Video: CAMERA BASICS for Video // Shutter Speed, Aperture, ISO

But anyways, f1.4 or f2.8 for full frame. It's focused on my face and the background is kind of blurry. What's called shallow depth of field. A lot of people like this effect, not just for talking head videos like this. It can get you really good looking shots in a cinematic sequence.
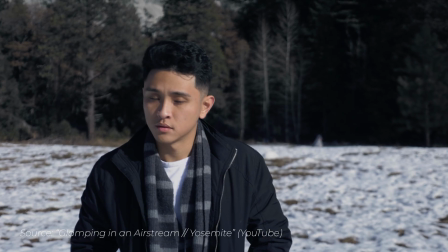[4:29]
You can bring more attention to a specific subject, make a close-up shot look more dramatic, and do focus pulls to bring attention from one subject to another. Now, with a higher f-stop, I'm actually going to change it on the camera right here.
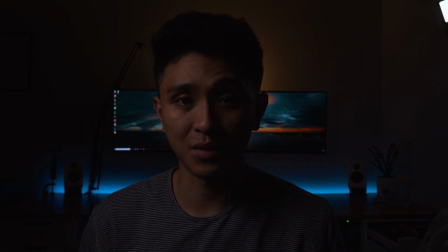[4:42]
what you get is a darker image and a deeper depth of field and that's something that you'd want to do if you want to get more subjects in focus.
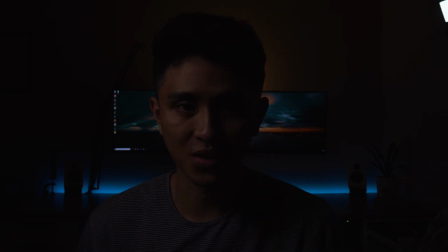[4:50]
As you can see my background isn't as blurry and of course the footage is now darker and just to confirm I'm gonna bump up the light
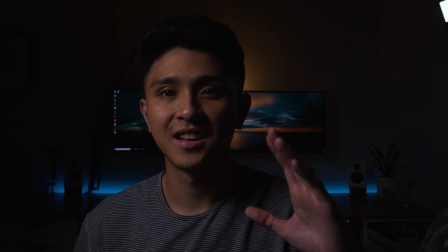[4:58]
oh wow a lot and again the background there's still a little bit of a difference but it's not as blurry as before.
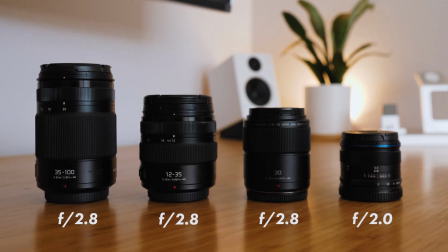[5:12]
Every lens has a maximum aperture which you could see on full product title like this one right here.
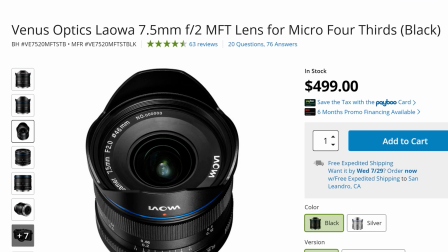[5:17]
On B&H, this is the product name of the lens and the max aperture is right here.
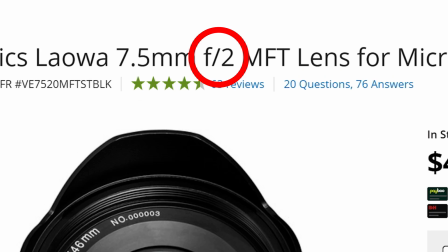[5:22]
And if you look closely, it's also engraved right here. Depending on the lens, you'll see f-stops as low as f1.4, sometimes lower, and almost all of them will go up to f16 or f22. And that's a factor that plays into how people buy their lenses. People like to look for a faster lens, which is camera jargon for a lens with a wide aperture. Last but not least we have ISO.
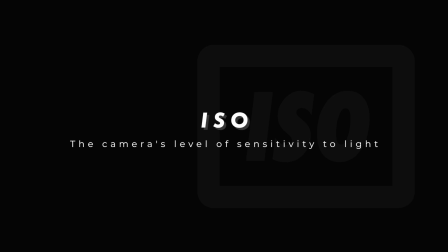And unlike shutter speed and aperture which regulates light mechanically ISO does it digitally. Basically the higher the number the brighter image and this is useful in low light situations where you need extra brightness. Like right now it's low light you can hardly see my face so one thing that I can do up the ISO. So I'm going to do that right now
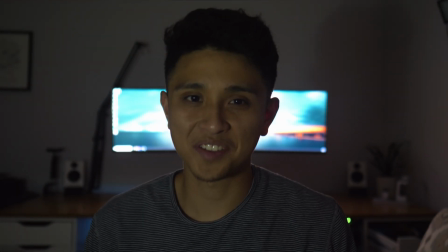[6:11]
and there you could kind of see my face a little bit better but higher sensitivity to light also means higher sensitivity to noise more grain in the image also the quality won't look as good since you're losing dynamic range and color accuracy and every camera has its own limits some that aren't the greatest in low light like my panasonic gh5 can't in my opinion go over 1600 iso before showing noticeable grain but something good in low light like the sony a7ii can go a lot higher. Now that doesn't always mean that the lowest ISO a camera could go is the best. Generally speaking, for most cameras, lower levels are better but sometimes going too low can affect the image in a bad way too. There's a happy medium called native ISO which is the most ideal, the default, you'd want to set your camera at. Every camera has one and whichever one you have you can look it up. Just know that researching native ISO can end up being like a really long and complicated debate especially online. I wouldn't get too caught up in it. For my camera I found a few articles saying ISO 200 was the best, some say 400. I'm not sure how true it is but I stick with 200 and it works just fine. So that's my default and if the lighting situation calls to bump it up or down then I'll do so accordingly. So I'm gonna show you guys how I would usually expose my shots and what order I prioritize my settings which is shutter speed first, then aperture, then ISO. And we're gonna use this video as an example again. It's being filmed at 24 frames per second and I always follow the 180 degree rule and have my shutter speed set at 1 over 48 or in this case 1 over 50 because that's what my camera can go to unless I'm going for a different look or using a higher frame rate. When it comes to aperture, I like using a low f-stop like f1.4 for close to mid shots like this, a talking head video. If it's a wide establishing shot, I tend to use a higher f-stop like f3.5 to get more in focus and of course if you're going really wide like an entire landscape bumping it higher would be the way to go and of course i'm using my native iso at 200 so these are my ideal settings but it's easy to get this because i'm indoors and i can control the lighting but what if it was too dark similar situation like with the iso example but my aperture is already cranked up all the way and i can't lower my shutter speed anymore because there'd be too much motion blur and i could take up my iso it It seems like the only thing that I can't do at this point, but if I take it too far, then it gets too grainy. When you're in a bind like this, the only thing you can do is use lights,
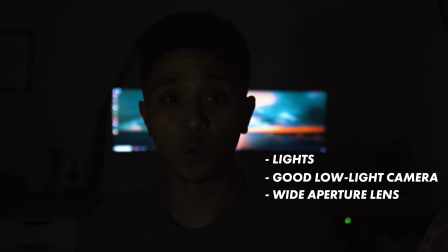[8:39]
use a camera that's better in low light or use a lens with a wider aperture or a combination of those three.
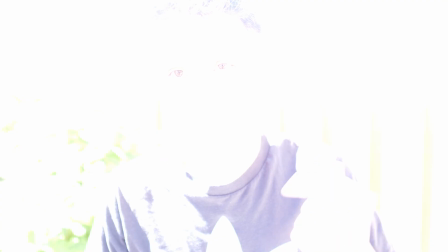[8:45]
And that's just how it is. Now let's say you're outdoors in broad daylight. With the ideal settings that I mentioned, it's just way too bright.
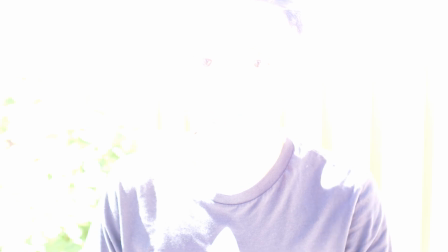[8:53]
My ISO can't go any lower. So what I could do is I could up the shutter speed or f-stop or both.
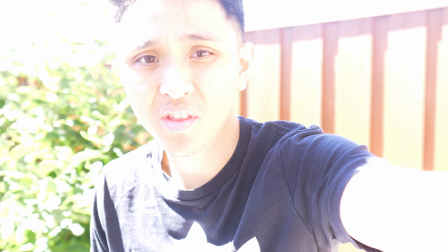[8:58]
So I could get away with a little less natural motion blur.
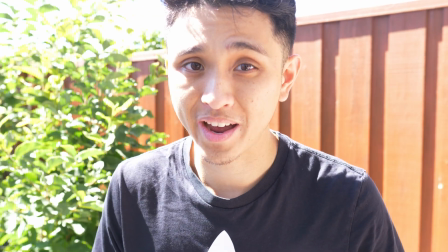[9:02]
I could get away with not having as much of a blurry background, but sometimes it's just too bright like right now.
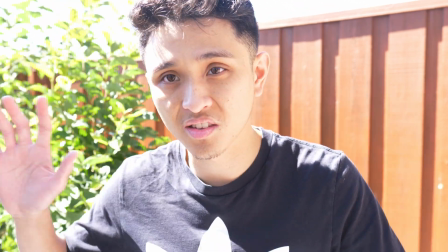[9:08]
Even with adjustments that I made, it's still a little bit too overexposed right here.
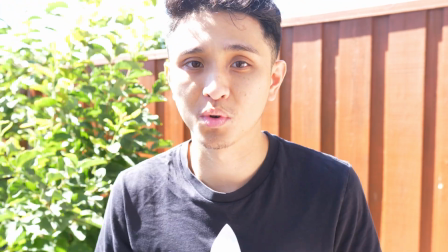[9:11]
And I could keep pushing it, but at some point the motion blur would be way too unnatural and I'd lose my depth of field completely. So a common solution for this would be an ND filter and I have one right here. You'll hear this analogy a lot, but they're like sunglasses for your camera. Mine is variable, so you could actually twist and adjust exposure that way.
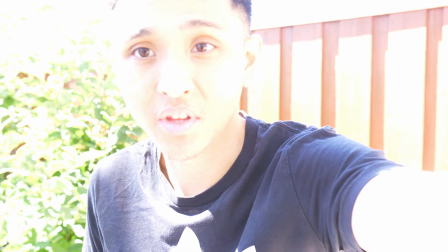[9:30]
So I'm going to bring back my settings and put the ND filter on and see how it looks.
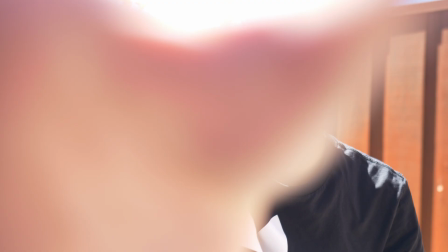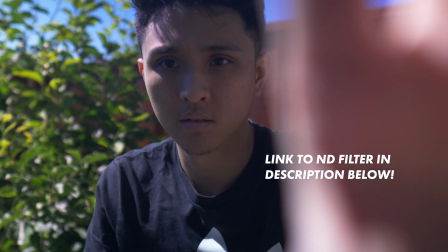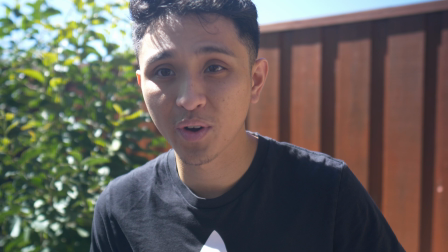[9:48]
So I have the ND filter on right now and it looks pretty good so far.
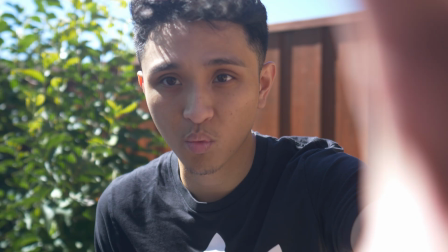[9:52]
As you can see, it's a variable, so I could like just twist it right on the head of the lens and adjust it however I may.
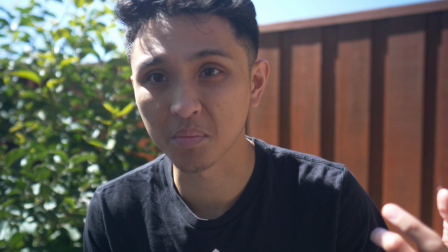[9:59]
I get the same good exposure from just cranking up the shutter speed and aperture without having to actually crank up the shutter speed and aperture.
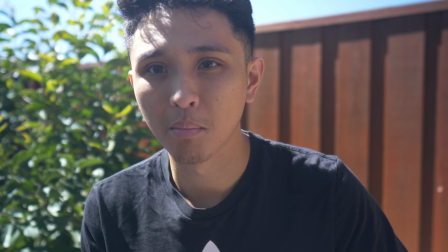[10:07]
So I get to keep my depth of field,
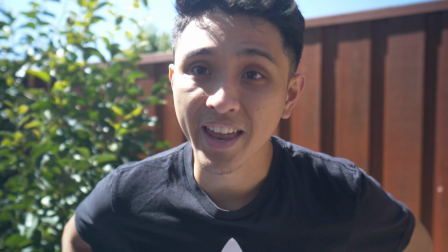[10:10]
I get to keep my natural motion blur, and I get to have good exposure with the ND filter. So let's recap. Shutter speed, aperture, and ISO, they all affect one unique trait and brightness. And that's why you can't use one without considering at least one of the other two. It's up to you to determine how you want to balance them and that about wraps it up Hope this video was helpful and let me know what you guys think It's like my my first time doing something like this So I'll take all the feedback that I could get but yeah, thanks so much for watching and I'll see you guys on the next one